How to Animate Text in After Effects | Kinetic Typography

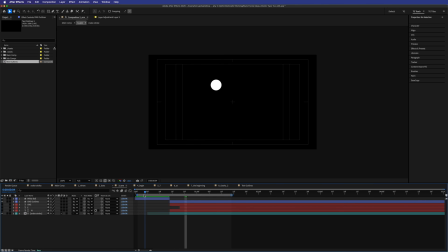12:24 Then we'll turn our other little bits on here so we can see the ball comes up, lands exactly where the inner part of the O is going to start animating. So that's where this is where the white ball ends and the O begins. And then that O animates open as this snake path is coming around.
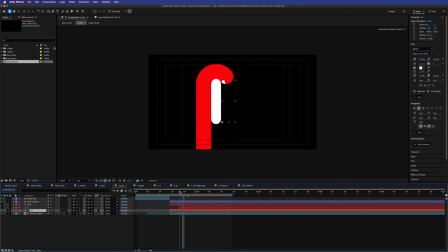12:43 Then our N here, which is a new N, our other ones are masked in our one layer. That is just track matted to the red snake here. So it's track matted so that it looks like the snake is making that appear on.
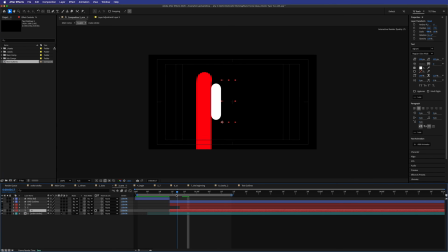12:54 And for those who aren't 100% sure of what a track mat does, it basically just carves out a piece of one layer to expose another part of a different layer. It's a way to kind of intersect transparency on two different layers, in a nutshell. And then to make the E kind of have the same kind of motion, I've just got a very simple mask happening on the E here.
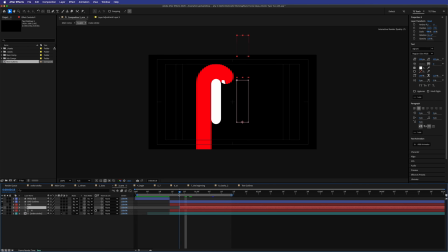13:14 So if I click that, I've just got a very simple mask and with the E animating down.
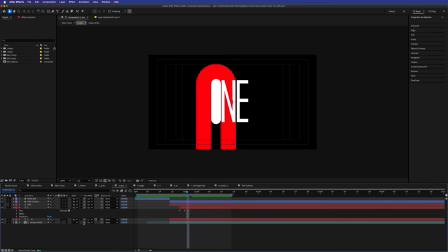13:19 And the way you do this position animation with the mask is really simple. I do it all the time. I'll just create a new composition to show you that.
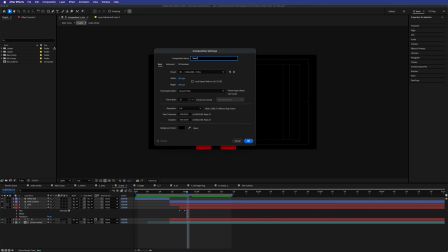13:25 So new comp, again, we'll just make another one here, mask N, and let's go here,
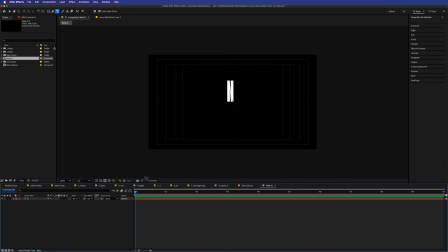13:32 N. And what we want to do is once our text is in there and written, we'll click on our text layer and we'll hit
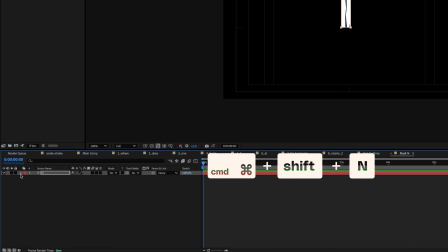13:39 Command-Shift-N to make a new mask. And then we'll drop this down and go to Animate and do a position animation.
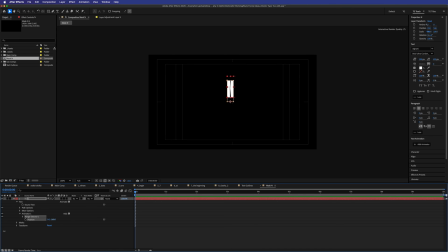13:45 And then down here under your range selector, you've got a position. And then you can move that piece of text around your composition, but have the mask stay static. Now, if you're to do it the other way and do this with the normal position movement, if I just hit P on my keyboard with this, it's going to move the mask with it.
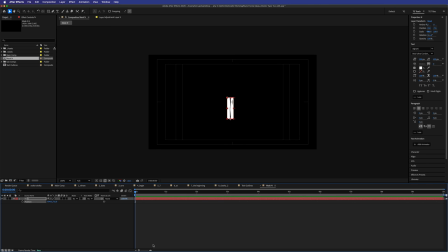14:01 So that's a way to do it so that the mask stays static and the text can animate in and out no matter where you want in your frame, but have a mask that it will be hidden behind. So let's have a look at that again.
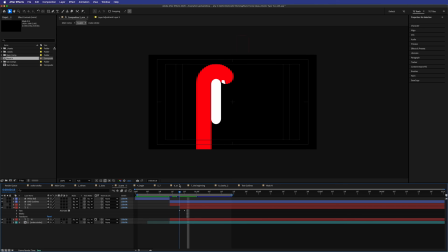14:12 Now that you know the technique, what's happening here is it's just masking down behind this mask.
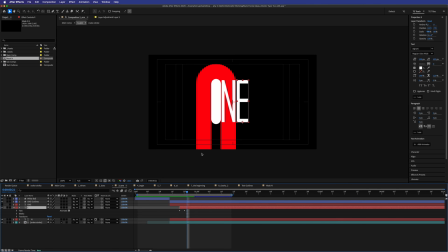14:19 And it's a really, really, really quick part of the animation. Obviously, the focus here is on the ball that becomes the O and then the snake coming around. So the E is almost an afterthought, especially after the N kind of track mats on. So that is that technique. All right, we're flying through here, people. We're flying through. Number 4, the beginning.
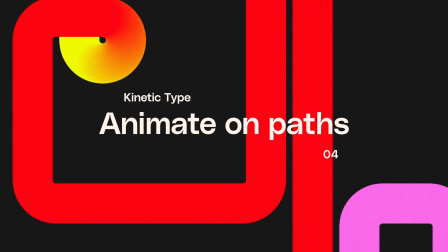14:38 This is really simple. You can see here, I've got text layers that just go on at a certain time.
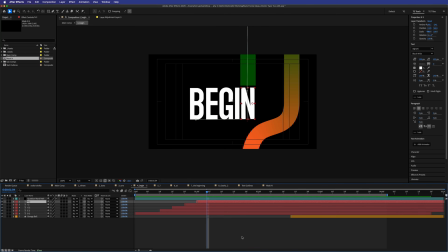14:42 B, E, G, I, N. And the reason why I have done those on different layers instead of one word using, say, the typewriter effect or the source text keyframes is because I want them to kind of move independently of each other on this path.
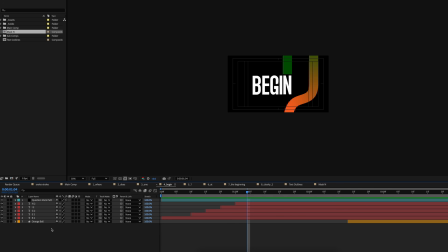14:58 And the way I did that was I created a mask in a different layer. I'll show you this in a second. I created a mask in a different layer, and then I copied that mask to each of our text layers, and then you can define within that text stack that you want it to follow this mask path.
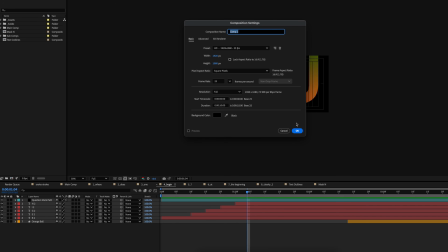15:13 So let's see that in action. I'll just right click, create a new composition again, and we'll call this text on path.
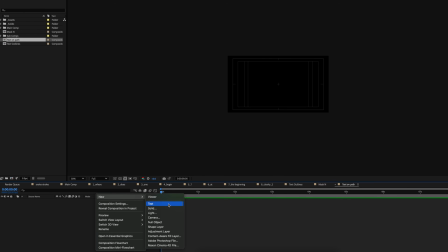15:20 Let's go new text. We'll just call this path.
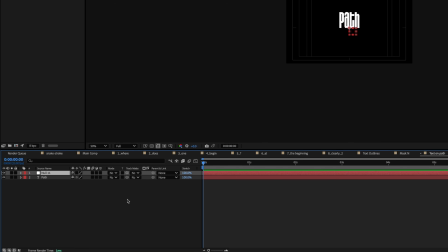15:24 And then down here, we're going to right click and go new null object just for the sake of it, and go to our pen tool here and create our path. And we're just going to go like, I don't know, something like that. Then on our null, we can see that we've got our mask here.
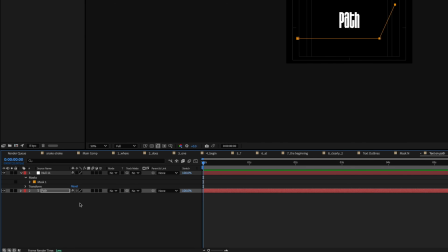15:40 Let's copy that mask and go paste on our path here. Now you can see our text layer has this mask on it. We can now delete the null. We don't need that. In our text layer, we drop down text and we go to path options and we select mask 1. And now you can see that our text is on our path. Let me zoom in so that you're not looking at that so far away.
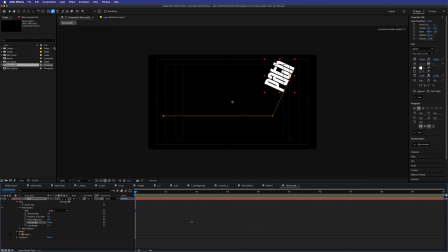15:59 So our text is on our path here, and you can just move it along and have it animate that way. You can animate via the first and last margin, and you can force an alignment as well. So you can have the last word static against the end of the path and then have it all animate towards each other to converge.
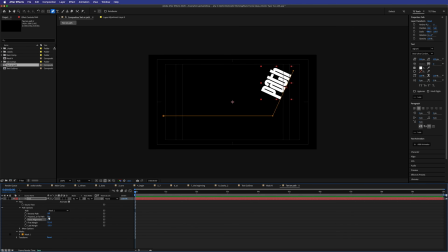16:15 Let's turn that off. And you can also make it perpendicular to the path. So if we move that along, you can see as we start to go uphill, it will kind of climb like you're on a staircase.